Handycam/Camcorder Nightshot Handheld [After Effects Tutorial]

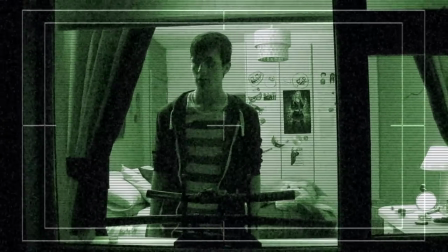[0:00]
Okay, so today we're going to be looking at how I did this shot from the fake trailer for The Chosen, this sort of Handycam Nightshot handheld effect. Okay, so first things first, here's the footage.
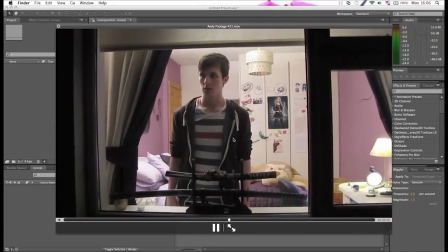[0:13]
I've got this 5-second clip of Andy just looking out the window. I have this title safe and action safe from After Effects.
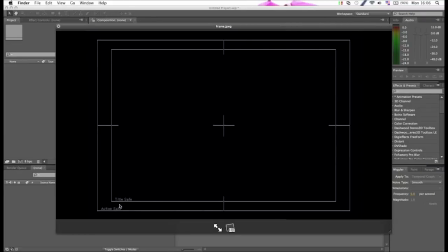[0:20]
It just kind of reminds me of the sort of framing grid you see in the LCD viewfinder, those old high-8 cameras.
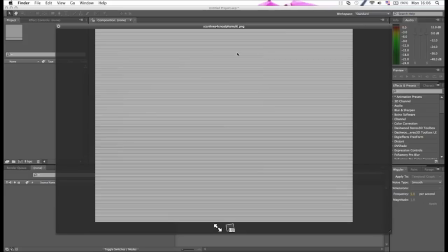[0:26]
And I have this scanlines image I just got from Google Image Search. It's a lot of black and white horizontal lines.
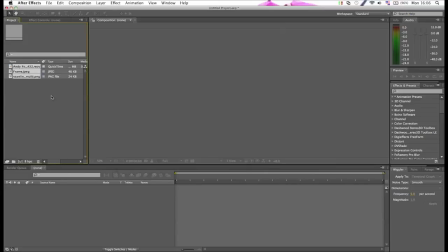[0:34]
So I'm going to bring these into After Effects. First thing you do is take your footage down and make a new comp from it.
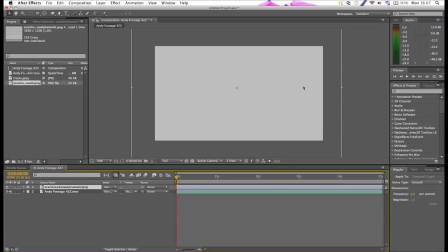[0:42]
First thing I did is I bring out the scan lines, and it's just going to look like a big grey solid, but that's because the black and white lines are so close together.
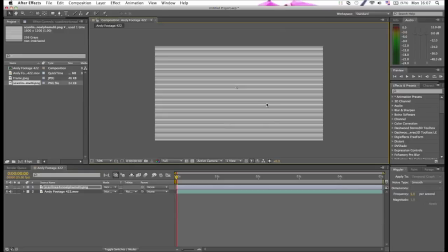[0:50]
So if you enlarge it until you get a sort of size that you want, what you're looking for is something that looks like kind of CCTV crappy footage.
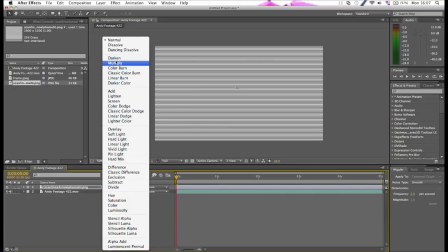[0:59]
I think that works pretty good. So I changed the blending mode to darken, and that's just going to leave the black lines and get rid of all the white stuff.
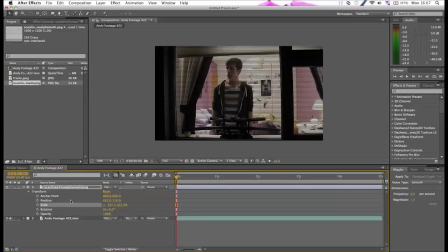[1:07]
And it still darkens the footage a little too much, so I'm going to go in here and I'm going to turn the opacity down to about 40%. That looks pretty good. Next thing I do is I'm going to add on the frame.
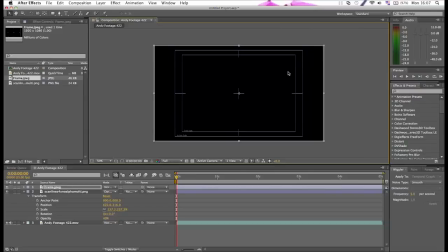[1:21]
So I drag it out. I'm going to size it down, stretch it to fit the frame. Now with this one, there we go.
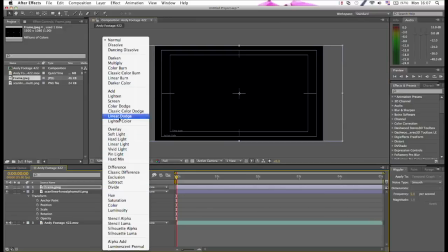[1:34]
This one, we're going to use add, I think.
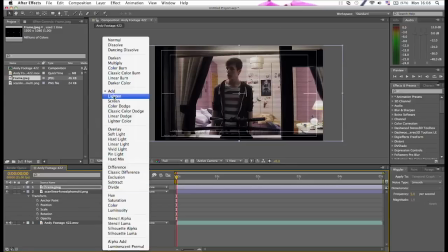[1:38]
So one that gets rid of the black and leaves the white lines the brightest. Yeah, it's add.
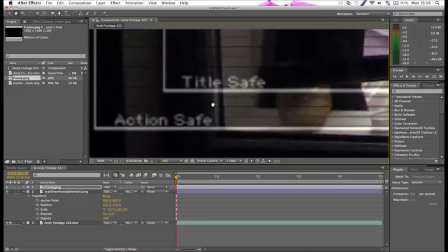[1:45]
But I'm going to go in here and get rid of the title safe and action safe bit. Go up here and get your rectangle masking tool.
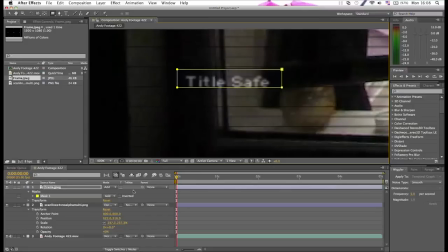[1:54]
Mask out title safe. Turn it to subtract.
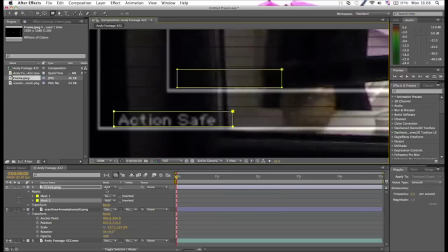[1:59]
And mask out action safe. Turn it to subtract.
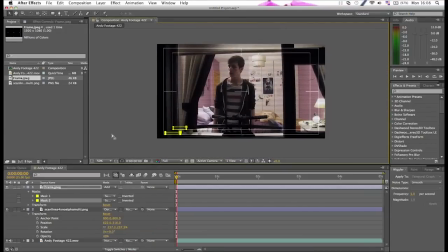[2:08]
And now you have your crappy looking footage, and it's got the frame on it. And you could leave it here if you just want it to look like it came from a crappy Handycam, but what I'm going to do is make it look night footage. So I get this effect called Tritone, bring it onto the footage.
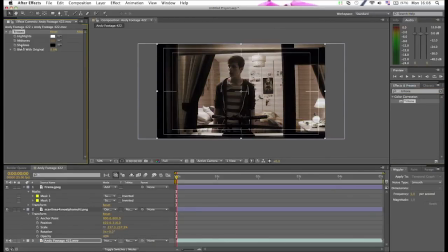[2:26]
What this does is it lets you adjust the color the shadows are, the midtones and the highlights. So you leave the shadows at black, you leave the highlights at white.
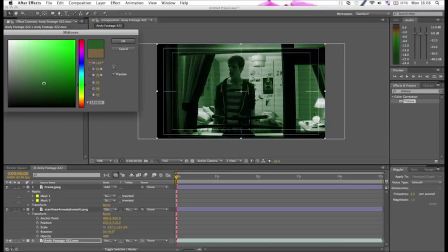[2:35]
You go into the midtones and you're going to make it a sort of a dark greenish color that kind of looks like a Nightvision. Just kind of toy around with it till you find something that looks kind of good. I think that looks pretty good right about there.
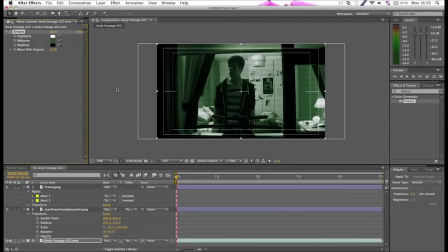[2:54]
Now, to sort of sell the effect, the next thing I'm going to do is I'm going to add some grain.
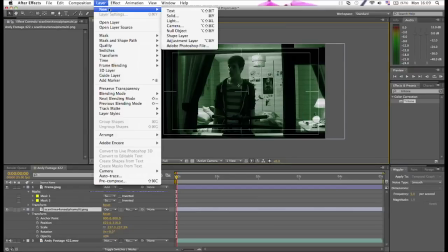[3:00]
The first thing I want to do is make a new adjustment layer.
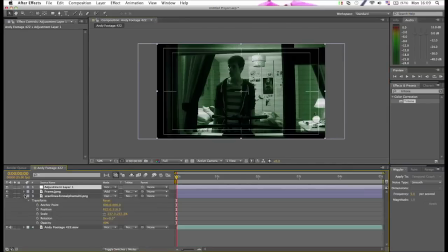[3:03]
I'm going to put that between our frame layer and the scan lines. I'm going to go over here and get the add grain effect, put it on the adjustment layer. This little preview window is so you can see how much grain you're adding without really, like, slowing down your computer.
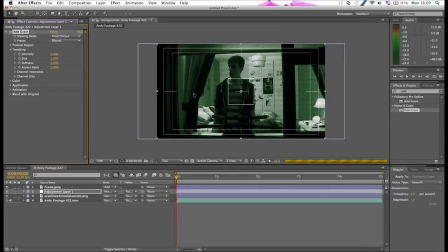[3:23]
But when you go to render it out, you turn it to final output, so it fills the whole frame. And what the grain does is it just adds these random pixels that sort of animate and jump around as you go through your timeline, and that just sort of simulates not enough light hitting a sensor in your camera, sort of a low light situation.
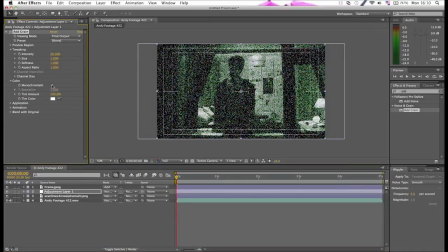[3:43]
What I do with mine is I go into color and turn it to monochromatic, which puts it black and white instead of these red, white, and blue pixels. And even with color footage, I think monochromatic looks a bit better, looks more realistic. So I'm just going to find a level that I think works with this footage.
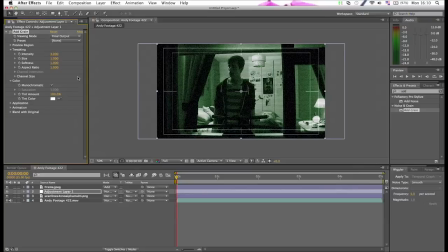[4:05]
Yeah, 3 looks pretty good. So let's do a preview of that.